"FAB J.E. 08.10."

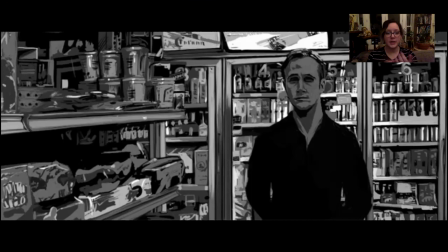So here you get like, and this is just a black and white study that I did of Drive a long time ago, but it's such a great scene because this character is um he is very quiet he literally barely speaks and he's such a mystery and everything's kind of jittering around him so
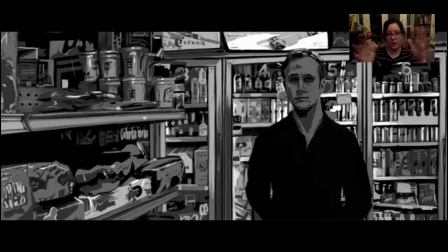this scene when and they're in the convenience store all of this chaos and and visual noise all around him to this like quiet flat black um jacket and and color in there is is so lovely and and it gives like a really
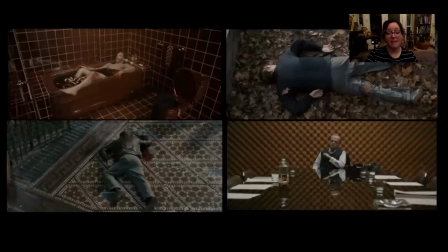calm sense for him you feel that about him um and this is the same idea as of contrast as like noise noise noise quieter space um sorry for the gore a little bit there these are
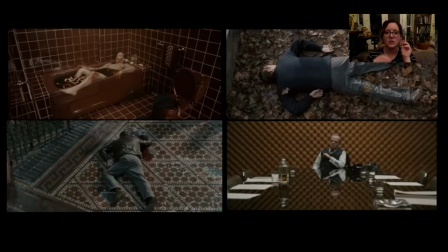all from Tinker Tailor Soldier Spy um and I love this movie because it it does throws the same things at you over and over but in really different ways um and it absolutely does a ton of like jitter jitter jitter quiet space but the tone of it is so different in
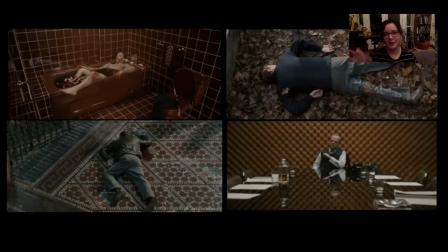this in this it feels like a fly caught in a trap especially that bottom right one with that mirror table that reflects this netting all the way around him it's like he is stuck in there and he can't get out same with the others but they're dead bodies so you feel like that's a little on the nose
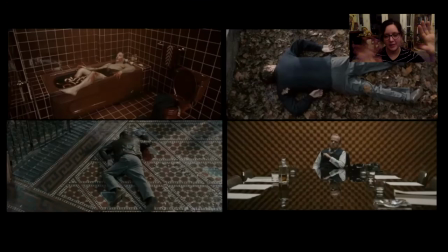there are other scenes in this movie where it's like they're walking through a library and you can see through all the windows and there's all these trees and all these things, but then the bodies are just these dark shapes moving through. It's really beautifully done, but that's another form of contrast, right?
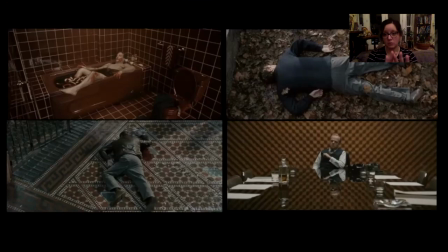Pattern, visual noise to emptier space, deader space. And it can go the other way where you've got more dead space and then a really concentrated burst of pattern or texture.
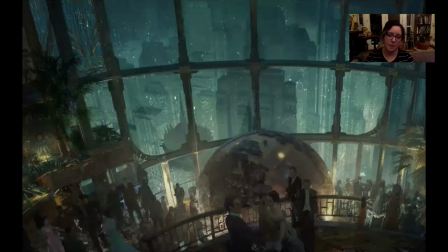This is an image from Bioshock. It's a piece of concept art from Bioshock, actually, which is a game um which is really it's a very beautiful game but i really like this image because i like you know you've got a lot of different kinds of contrasts happening surprising kinds of contrasts right it's like you've got warm to cool
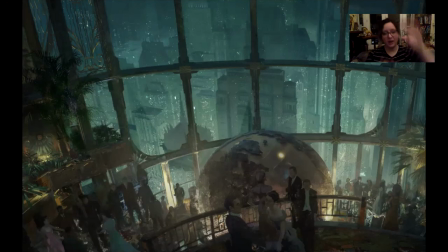of course and you've also got this gridded pattern to these more organic kind of in and out shapes um you've got scale contrast this huge globe to the smaller people or even the huge buildings outside to the smaller people inside.
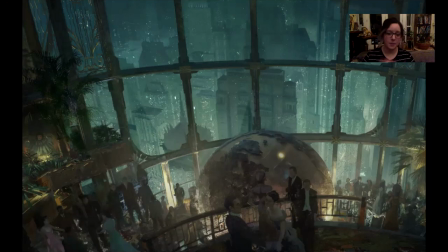Amount of detail, you know, one of the really successful ways to use contrast when you do this, one of the things that happens in my mind, and it happens if I'm not really careful, you don't have to use every kind of contrast all the time, right?
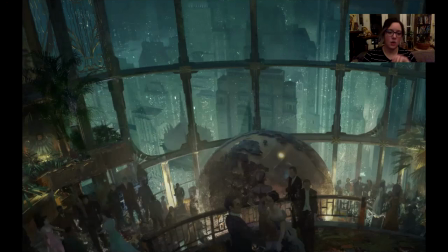It's about picking one or two and really using them in a very kind of pointed way. And I think one of the ways to really dial that up is to use a huge percentage of one and a smaller of another.
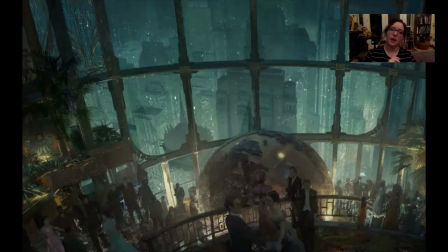Like you want contrast of the contrast, right? You don't want to have like half of the image is pattern, half of the image is empty, half of the image, you know, we've got a character this big and a character this big right next to each other very evenly.
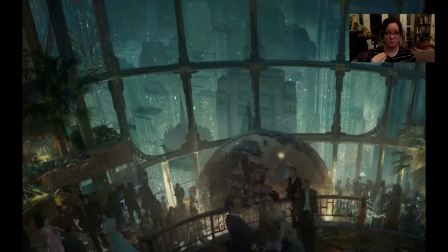Unless you're trying to create something that is a lot more stable and a lot less poppy feeling, right? So you start to look at these things in films and in photography and everywhere you're looking,
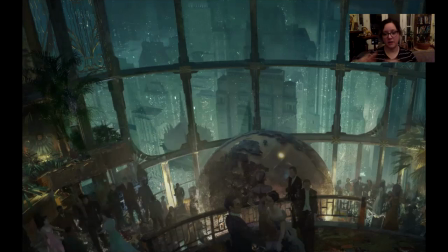you start to notice these contrasts and how they're making an impact and how they're making you feel. To me, it's like they all feed each other, right?
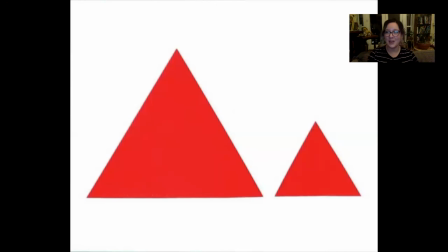I start to look for contrast. I start to look when I have a feeling and try to break that down of like how those things are playing out. I've got a couple images here from a book by Molly Bang called Picture This. I don't know if you guys have ever seen this book, but there's a free PDF of it online and I recommend it. It's very simple.